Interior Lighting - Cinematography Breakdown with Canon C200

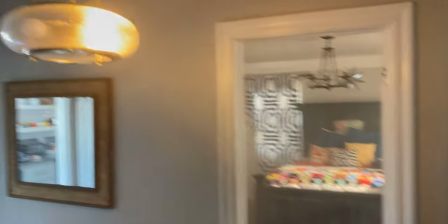257s
We got a lot of haze in here. All the haze is coming from the back room. Here's the one bulb that's on in this practical right here.
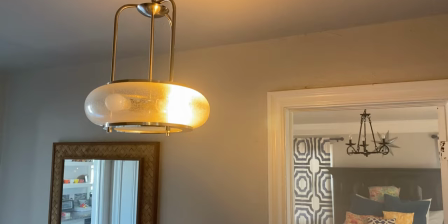266s
And it's gelled up.
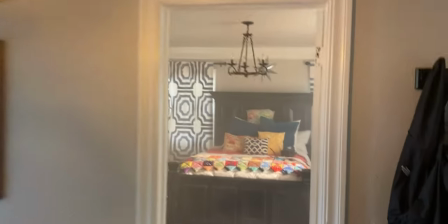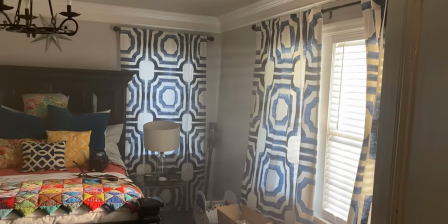273s
You can actually see a little bit some of the light rays coming in here. Unfortunately, they don't extend all the way over to the shot you're seeing on camera.
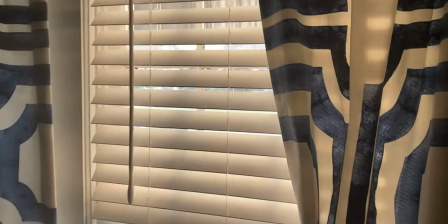282s
But outside this window here, we've got the 600X with the Fresnel
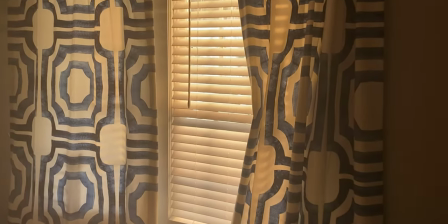290s
just coming through, and that's just warmed up and has the
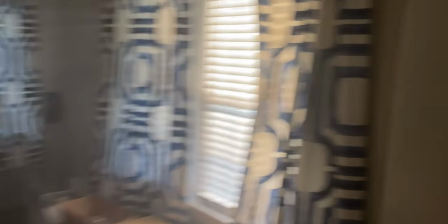298s
temperature and the output tuned up to the right level where we can see it.
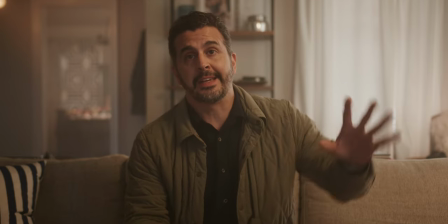303s
So, The other thing that I've done here is I've tried to key from the same direction as the windows.
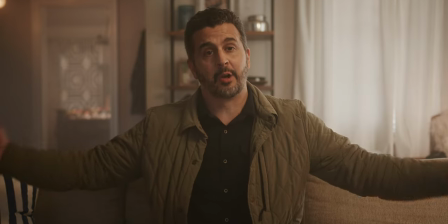309s
And so what you want to do now that we've done our wide shot, we've established what the space looks like.
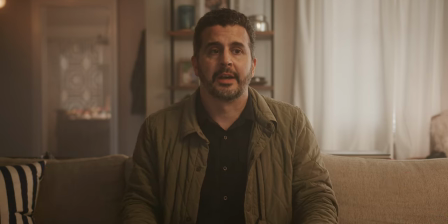314s
Now I have some room to kind of tweak that a little bit to bring in light that is a little bit softer or looks a little bit better,
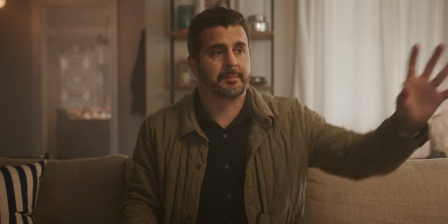322s
or to potentially light from the window that you don't see.
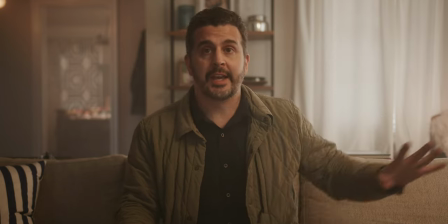327s
So in this case, I have a couple windows back this way.
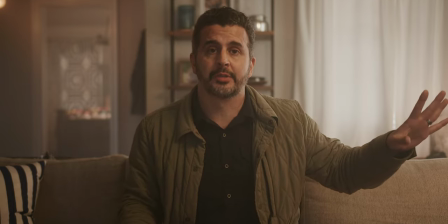330s
I've exposed for those windows in the outdoors to kind of hold those to make sure they're not blowing out.
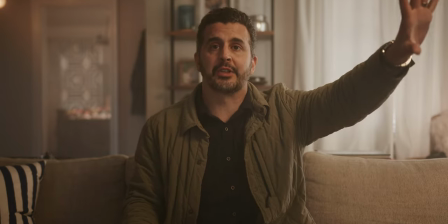336s
And now what I'm doing is, you know, faking that there's another window over here somewhere that could be lighting me,
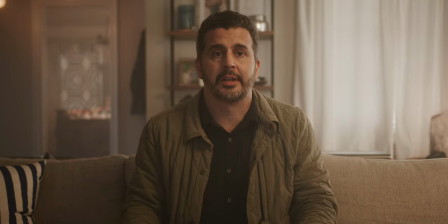342s
or in the sense that you're shooting, you know, perhaps at night or something like that,
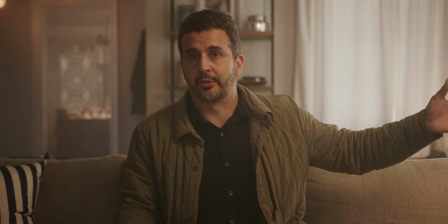347s
you could fake that light from a practical that's in the scene. So there was a practical over here to my side.
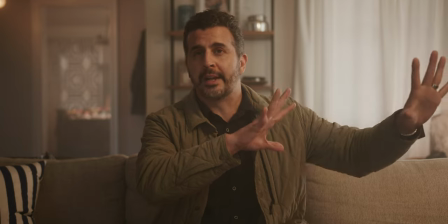354s
It was just a lamp. And so you could kind of warm your key light to that color and pretend that you're getting some of that light from the lamp as well.
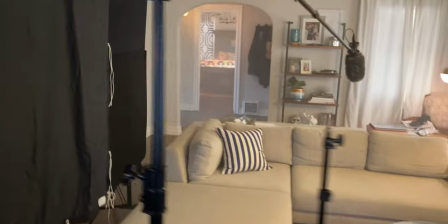362s
Here's our key light.
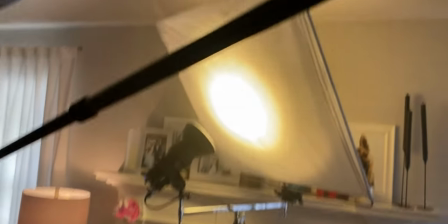366s
Like I said, Hive Hornet 200C just bounced into a 4x ultra bounce here,
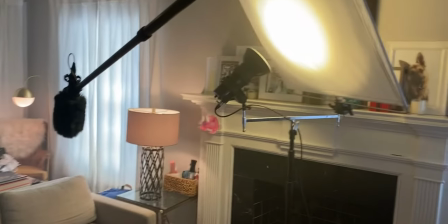372s
all on the same stand and warmed up.
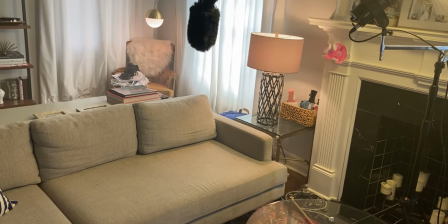379s
Just providing a little bit of a highlight here on that side of the face. I've got two practicals in here.
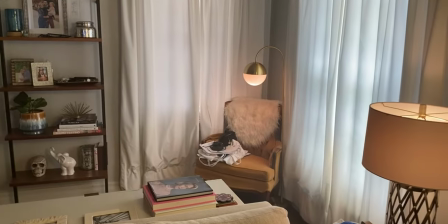384s
You only see this lamp a little bit at the beginning of the move. And then in the back, we've got our LIFX bulb doing some work back there.
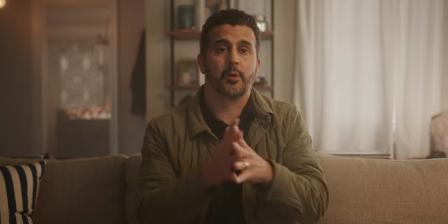392s
I like the 200C because it's a full RGB color tunable light.
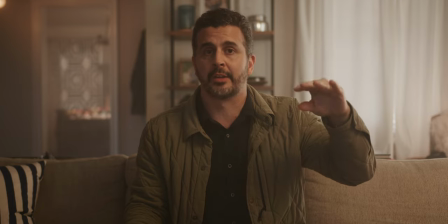397s
So I can essentially set the white balance or the white point of the light anywhere from super warm to super cool.
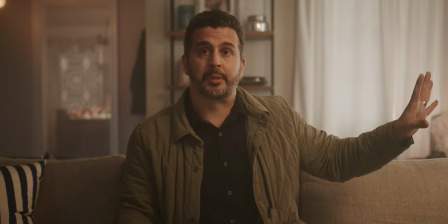404s
And in this case, I've got it warmed up to kind of play off of the practical that I've got here on the side. So over to this side,
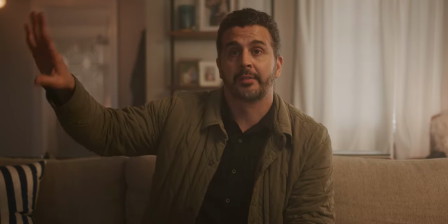412s
I've got a 4x4 floppy. I've got a 6x ultra bounce using the black side there.
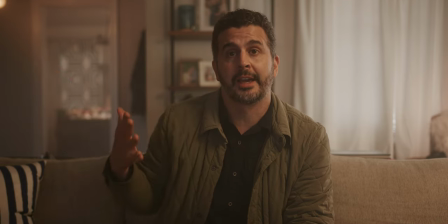417s
And I've just got that pulled in as close as I can on the frame to kind of give some shape over here.
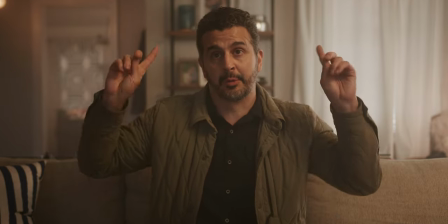422s
The other side of this room is similar walled color to what you see back here and over here.
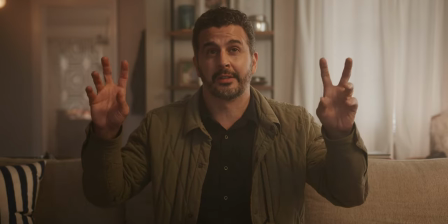428s
And so it's kind of a light gray.
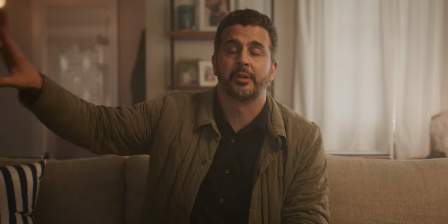431s
And what I want to do is kind of kill some of the spill that might be occurring from our key light or some of our light coming in here,
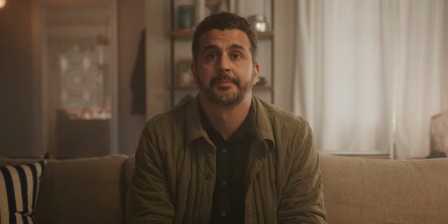438s
and just provide some contrast on this edge. Here's our neg over on the side.
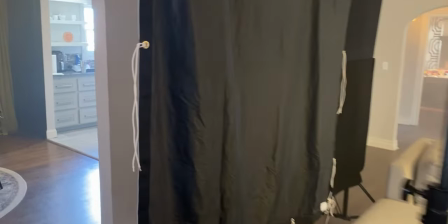444s
So you can see how the wall here is kind of a light gray.
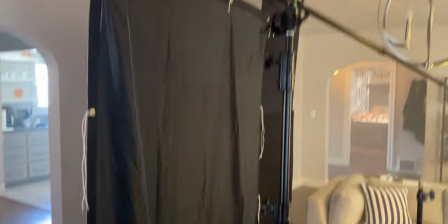450s
And what we've done is move that neg in as close as we can to provide some contrast on this side here.
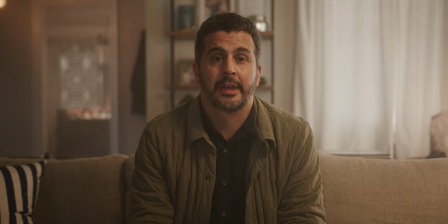456s
Now, if we go back to the wide shot here, and I'm actually gonna do this in real time, so I'm just gonna hop up.
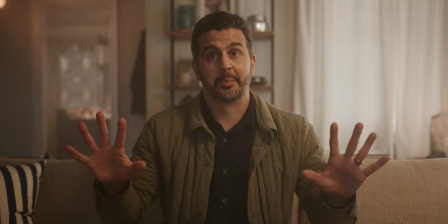463s
I've got the camera on a dolly right now. We're gonna push back and hopefully our face tracking actually works here.
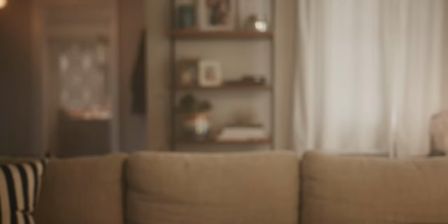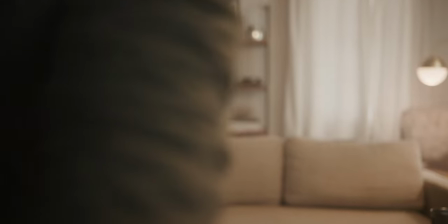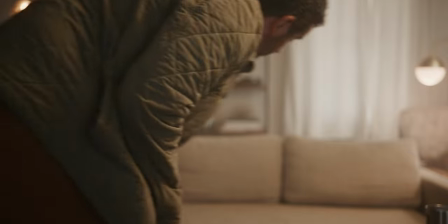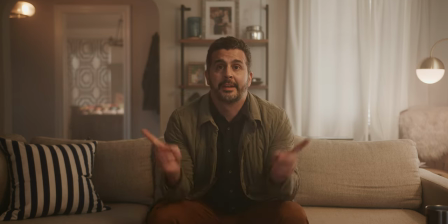485s
And voila, we're a little bit wider here. And now you can see a little bit more of the frame. This is kind of the frame that we almost started with.
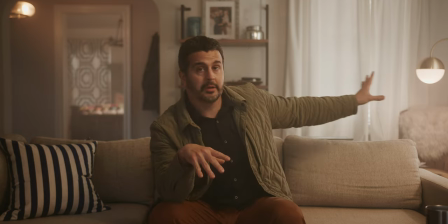494s
And you can see a little bit more what's going on. I've got a practical back here in the corner, and that's got a LIFX light.
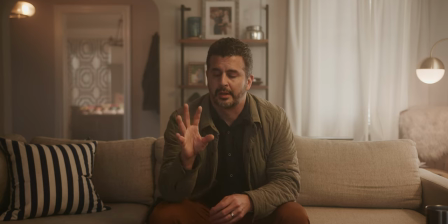503s
It's just something you can buy from Best Buy. And so it's color tunable, but it's more of a consumer brand product, not like an aperture light or something like that, that you could all do in one app.
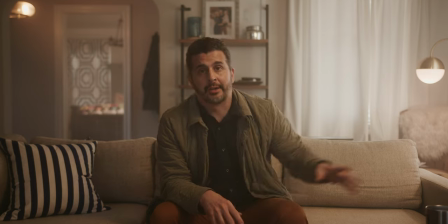515s
But it does have an app that allows you to tune it. So I've dialed down the exposure and the color temp to where I want it.
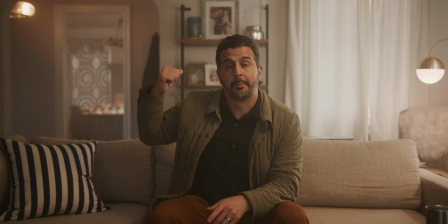521s
Here in the back, the deep back,
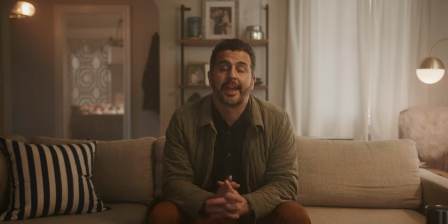524s
we have the aperture 600X that's outside of that window and lighting up that room. We've also got some haze back there to hopefully kind of get, you know, a better sense of that light.
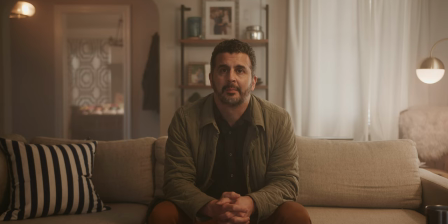536s
I didn't really get the rays that I kind of wanted back there, but it's still doing something back there and really providing some depth. And then mid-ground, I've got just a practical that's already here in the house, just the overhead lighting fixture. It's a 3-bulb fixture,
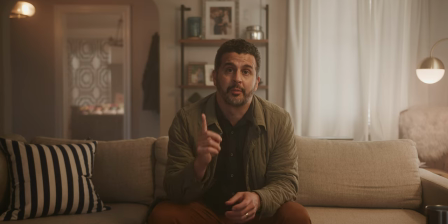552s
and what I've actually done as I've unscrewed two of the bulbs and just left one of them on because it was a little bit too bright and distracting from the wide shot of the scene. And then on that bulb, I've actually put some gel on it. And so I've got a little clip of that.
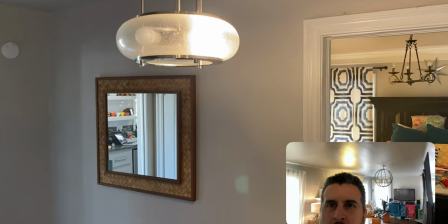568s
I've got a light right here that's kind of mid background. And I had it off, but I decided I wanted to turn it on to add a little more depth back here.
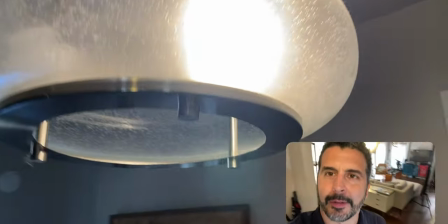576s
But the problem is, these are just regular light bulbs and they're way too bright for what I need for the frame.
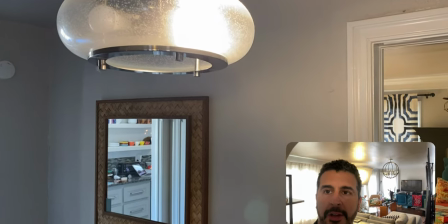585s
I really need to dim them down. And of course they make lights that you can dim down, but those are expensive and I only have one of them.
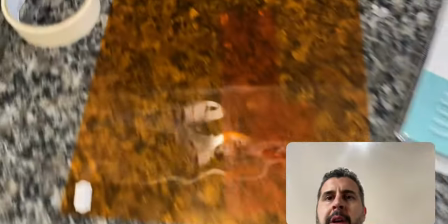592s
And I already have it in a practical lamp. So all I've got here is just a little pack of Lee filters.
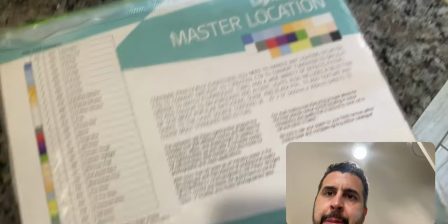600s
And this is just a cheap kind of you know, various filter pack.
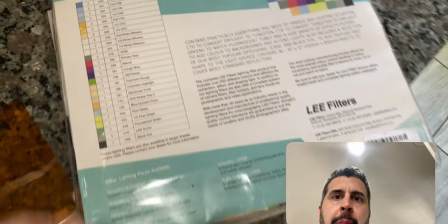605s
It's not very big. It's probably about an 8.5 by 11, a little bit bigger. But it has a full selection of gels in here.
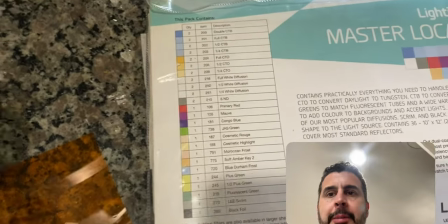612s
And what I want to do is warm this one up because it's about 3000 Kelvin.
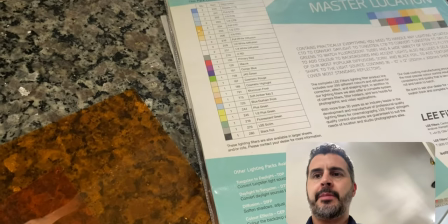617s
And my practicals that I have dialed in that are fancier and have an app, I have it about 2K.
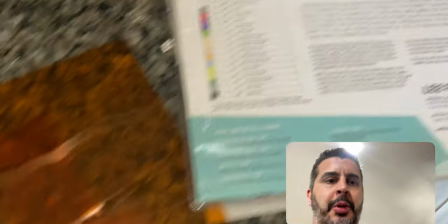624s
So I want to warm this one up a little bit more. So all I'm going to do is cut and put a full CTO gel and just wrap it around a light bulb here.
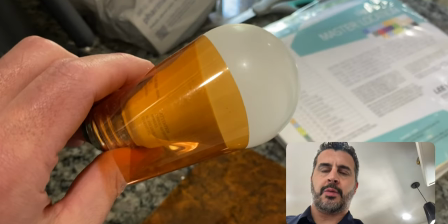633s
And what that should be able to do is allow me to warm this bulb up for really cheap.
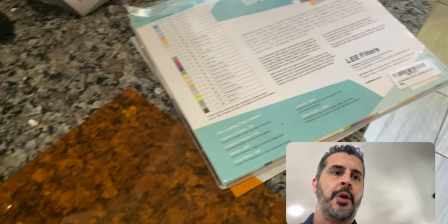640s
Instead of going out and spending another
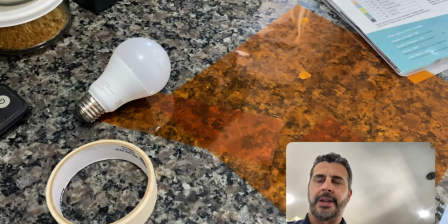643s
$65, $80 on, you know, a fancy bulb that you can control with an app, which would be easier.
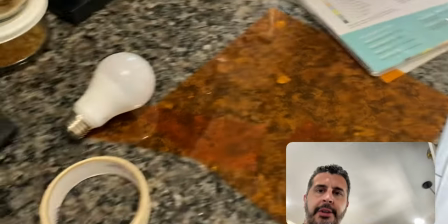651s
I happen to have these on hand, so we're going to try this and see how it looks.
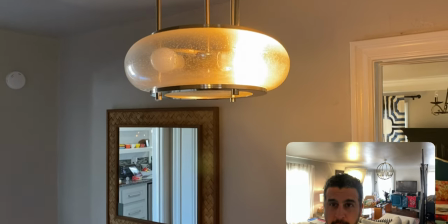656s
So here's that bulb with the full CTO on it, and you can see that it's a lot warmer.
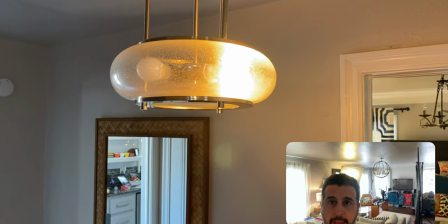660s
And now if we go back to camera and check that out, hopefully what you'll see is that our frame,
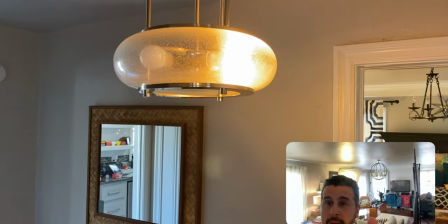665s
we've got a lot warmer light back here, matching our warmer light in the foreground. Hey guys, forgot to record an outro, so real quickly here on a different day. What'd you think of the setup? What'd you think of the spot? How would you light a living room, you know, differently than this? Leave your comments down below. Let me know any questions. And once again, thanks for watching. See you next time.